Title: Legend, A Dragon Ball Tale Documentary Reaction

Nah, y'all already got it.
Joe? Yo, Naz, what's up, man? It's good. Movie's gonna be out in a week. You got that layout for me or not?
This is not, no way.
Yeah. Check this one out.
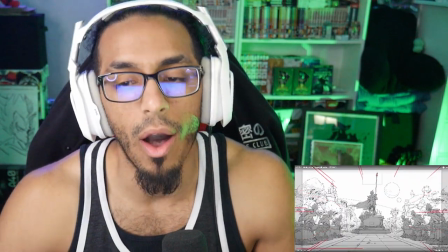2007s What do you think?
Jesus. Okay, we have a winner.
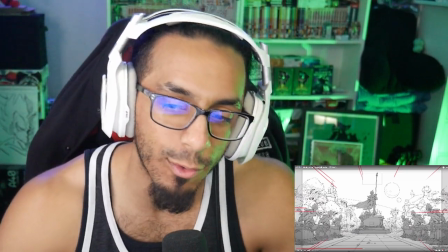2014s
It was worth the wait. It was well worth the wait.
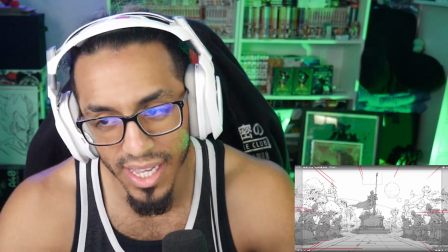2018s
Look at the detail, like, oh my god, you know,
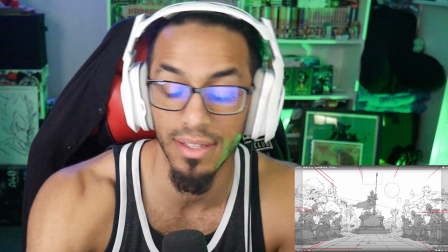2024s
y'all are probably sick of me hearing me say the same shit over and over and over again. Yes. Oh my god.
For a second, let's look at the first one. Dude, it looks like they lost the war in the first one.
The first iteration was desolate and unimpressive. Mm. We kept building on that.
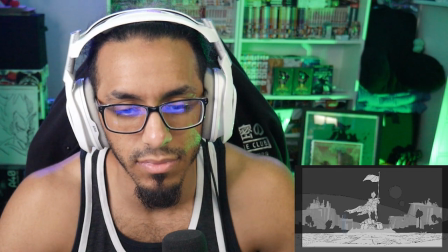2043s
We added trees, Roman pillars, stone statues of loyal, sane soldiers, and we tied it all together with Namekian architecture.
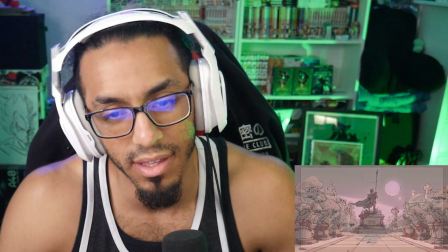2051s
We wanted this shot to look like the center of a powerful and thriving city, with an imposing statue of old Emperor Vegeta conquering Frieza.
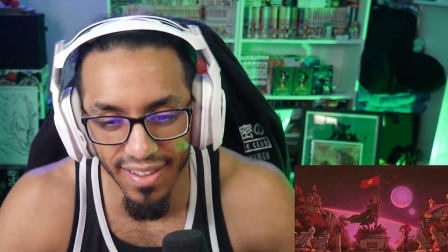2058s
And we wanted the viewer to see this without saying it. That was my job. Mm. If I do it right, story, mood, atmosphere, I can achieve all this without saying a word. He nailed it, literally. When you start watching that movie and that's the first shot you see, it sets the tone, because then right then and there you're like, then you see like how far in the future it is, and you're like, what happened? And then when you freeze it, you zoom in on who my man is standing on. Oh my goodness. Would you want to go through the torment of another not if I have to be on camera again. He is a gangster. He is a gangster. We've looked at a lot of stuff. Screenplay, background art, animation. But we haven't looked at one really crucial thing in this film, which was writing. Hello, I'm Kaneko. The kanji specialist? My wife and partner in crime, Kaneko Pasha. Hey!
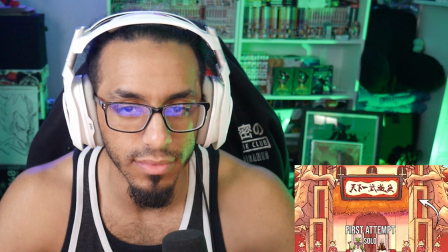2129s
Used to be on camera in this documentary. Helped me a lot in this project. With her extremely organized eye, she really helped me with my kanji writing.
Nasser, I saw your writing!
Bro, the family was involved? In this movie? Dude, like, this was already over 10 out of 10. Like, this is breaking the scale here. Y'all gotta stop. It sucks. Do it again, please. I studied Japanese for 3 years in university,
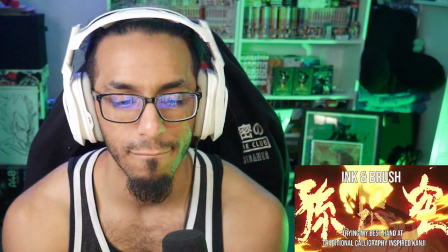2162s
and I can't think of a single thing more embarrassing than writing Asian things and getting it horribly wrong. Mm. I don't want to be that guy who thinks he has a tattoo that says ninja, but it really says Care Bears. So thank you, Kaneko, for helping me look like the real deal. Like a boss. Oh, and can we talk for a second about how badass the music was? Check out these usual suspects. Mm. First up! I'm Cooper Maiden. I'm a music composer for film and TV, and currently you can hear my work on Mighty Express on Netflix. Hey! Catch me on Saturdays! Nice. What it was like to create the DBZ prologue was, it was pretty exciting. I love making stuff that sounds older than it really is. And yeah. I think, like, the biggest test is if people can't tell if it was made that week.
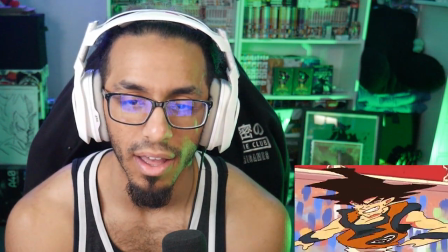2214s
And so, like, when I first heard how tapey the strings and the horns were, that was, like, my immediate focus was, like, how do I recreate those in an authentic way?
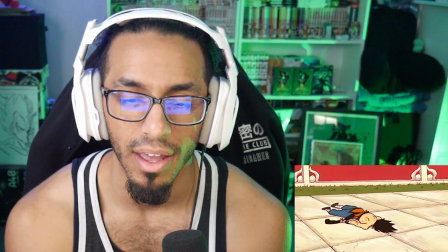2222s
And once I had that sorted down, everything else kind of fell together. Like, I played some live bass on it and tape saturation, everything.